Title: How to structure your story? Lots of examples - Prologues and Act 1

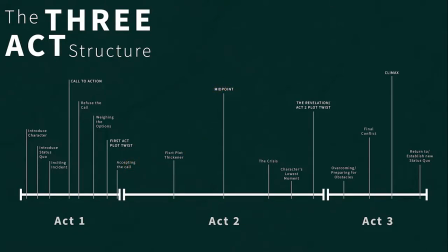0s
In this video we will be going through the first act in the three act structure and also those cheeky little prologues that get us hooked at the start of things that we consume. My name is Michael, I do videos on game design and this video is part of a series on the three act structure.
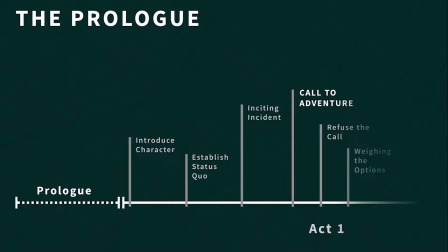14s
Okay, prologue. The prologue is a scene or sequence that happens before act one that hooks the viewer.
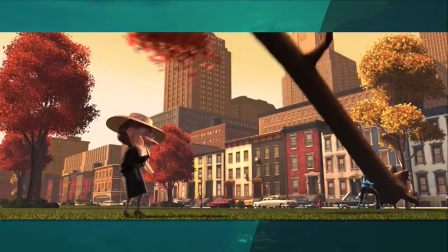21s
It isn't required at all but many works will employ a prologue so they start off with a bang and get the consumer engaged immediately.
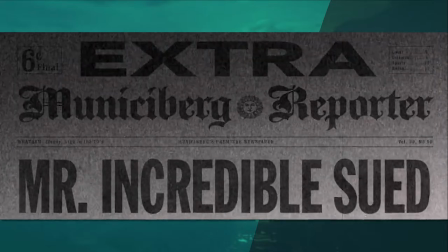28s
It can be anything that you like. It will quickly introduce the main character and what kind of person they are.
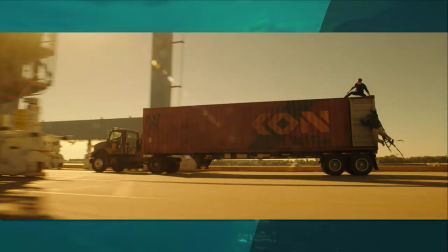34s
It doesn't have to though. So a crazy undercover cop might get into a car chase with a suspect to start the movie off.
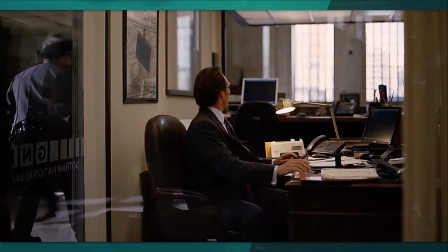40s
But then again the Dark Knight starts with a bank heist and no Batman in sight.
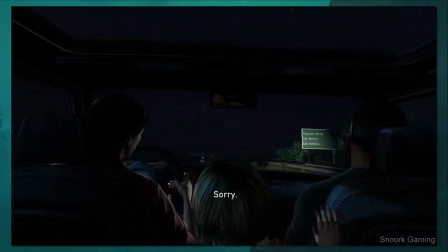44s
An example from a game is the first scene at the start of The Last of Us that has Joel and Sarah trying to escape the city as the outbreak occurs.
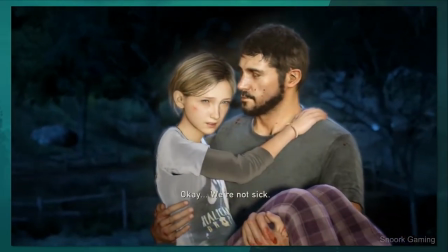52s
Here we see why Joel might be a gruff arsehole at the start of the game and why he is initially very cold to Ellie.
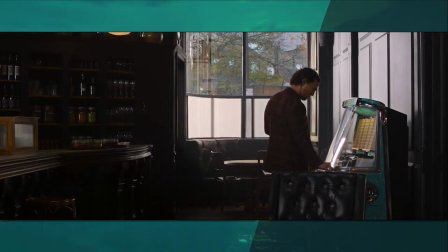58s
Another common inclusion for the prologue is a flash forward to the climax or another interesting part of the work.
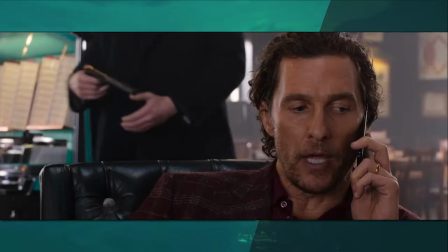64s
We might start off with our main character getting a drink and then the scene getting covered in blood like in The Gentleman.
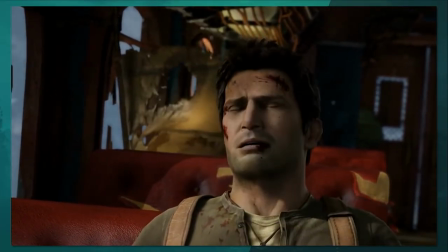71s
An example of this from a game is Nathan Drake waking up in the train at the start of Uncharted 2.
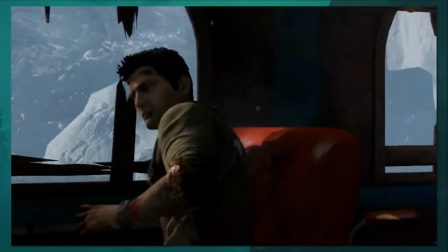76s
It's not the climax but we see him in this dire situation and wonder how he got there
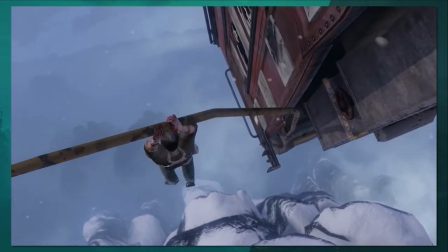81s
and the sequence itself is more unique and engaging than the start of the first act with Nathan living it up on a beach.
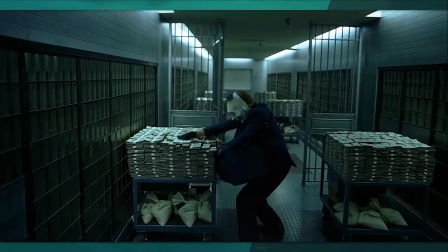87s
Later we will play through how he ended up here. Hook the consumer, get them in quickly, peak their interest and we'll set things up in a moment in Act 1.
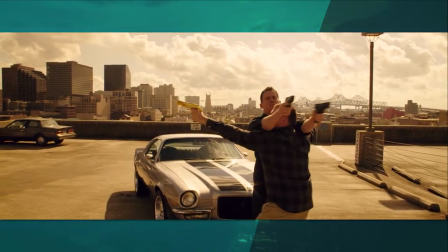95s
If possible don't miss an opportunity for a character intro and a bit of character building and try to make it relevant to the story.
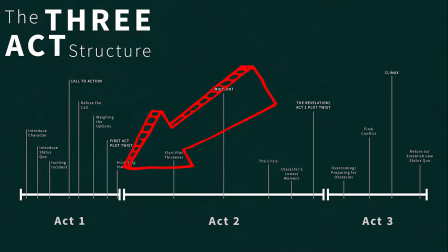102s
Act 1. Right we are into the meat of the work, are you ready? Act 1 is a bit more rigid than the other two acts with a lot of specifics to cover.
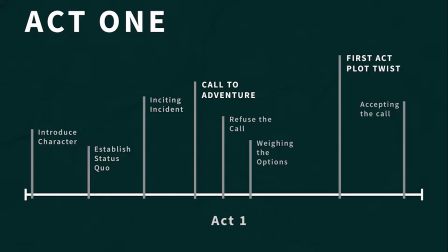110s
Act 1 is all about getting everything introduced and getting the main character to go on the adventure that we have planned for them. In the start we want to introduce our character and establish the status quo, prompt them to go on an adventure which they will initially push back against, then remove the barriers preventing them from going on the adventure so they can decide to go.
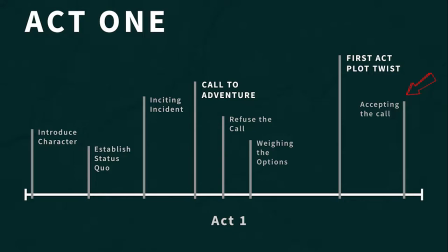129s
You may have introduced your character in the prologue but otherwise it will get done here. Who is the main focus of this story and what sort of person are they?
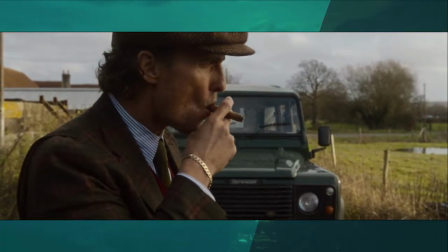137s
Now in many works the introduction of a character will also come very close to when the consumer finds out what the character wants.
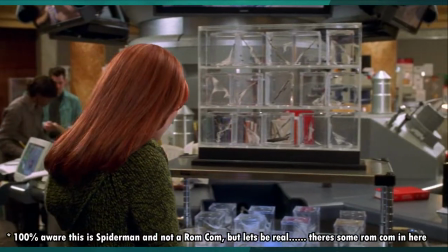143s
So in a teen rom-com you might meet the main character then have their friends catch them staring at the popular girl in class.
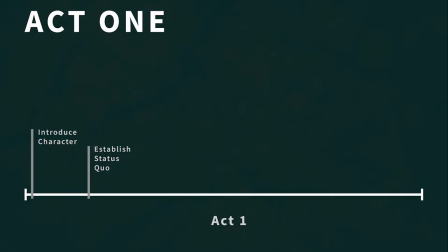150s
We also need to establish the status quo. The status quo is the normal world for this character. It is the day-to-day life the character will soon leave.
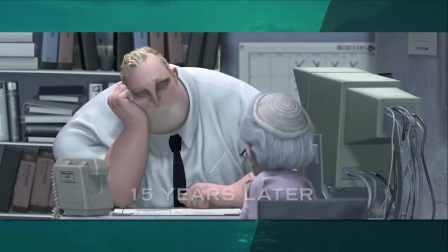158s
This gives the consumer a baseline to judge future situations against and often the character will return to this status quo having
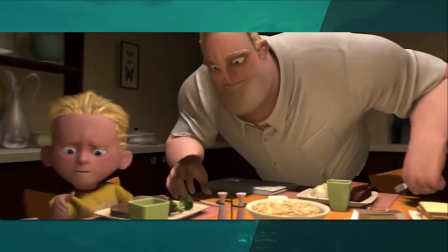165s
changed or establish a new status quo that can be compared to the initial one to see the effects of the main character's journey.
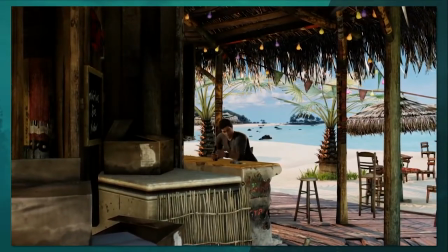172s
So in Uncharted, the status quo is Nathan chilling on a beach. This is his normal. In The Last of Us, it's Joel doing smuggling runs in the dystopian military-controlled Boston.
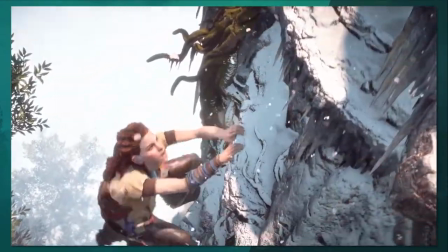181s
In Horizon Zero Dawn, it's Aloy living as a Nora outcast training for the proving.
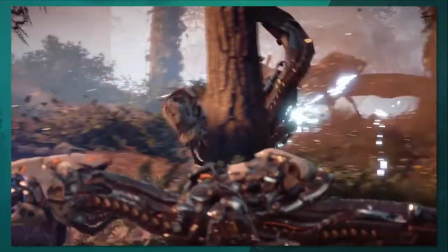186s
The status quo is the character's normal, but it can be anything but normal if the story calls for it.
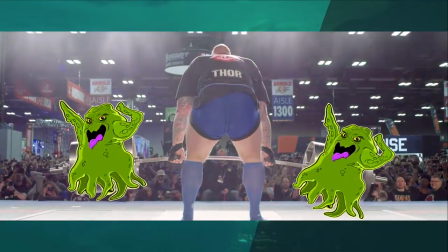191s
If the character's normal day is deadlifting space monsters to massive crowds, that's fine.
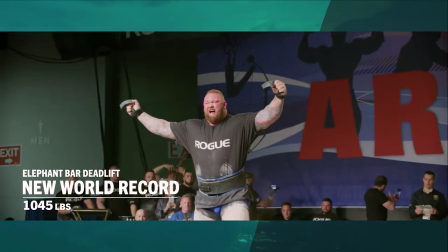196s
One reason we established the status quo is so we can see what normal is, which will then be disrupted by the next part of Act 1, the Routine Killer.
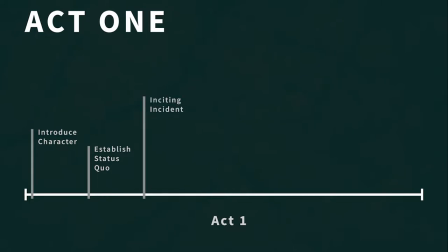205s
The Routine Killer is something that happens that disrupts the status quo for the main character. It has a bunch of different names so keep an eye out, but the most common ones that I have found are the Routine Killer and the Inciting Incident.
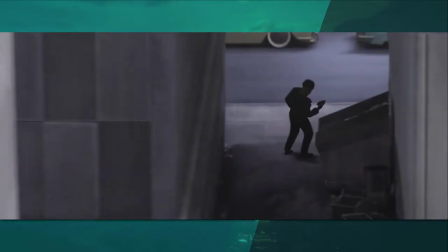216s
This can be anything you want it to be. It doesn't have to be big, it just has to be weird and wonderful enough to disrupt the status quo of the main character.
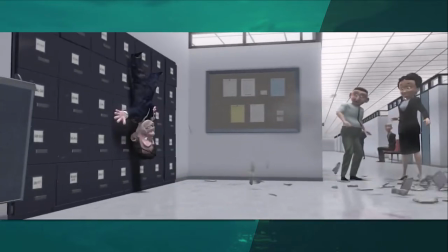223s
The Routine Killer should generally have three characteristics to function correctly though.
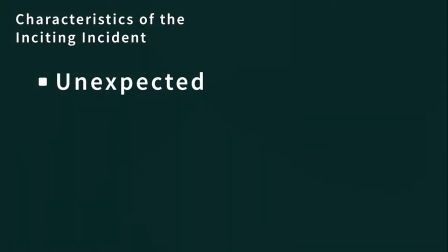229s
It needs to be unexpected and happen out of the blue. It needs to be sudden so the main character can't plan around it.
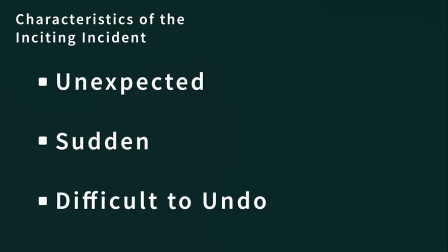235s
And it needs to be difficult to undo or get back in order so the character is spurred into dealing with it and can't just write it in the next scene.
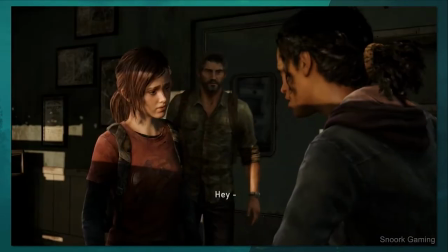243s
In The Last of Us, suddenly the package Joel is smuggling is a live teenage girl who is immune and needs to be smuggled outside the walls.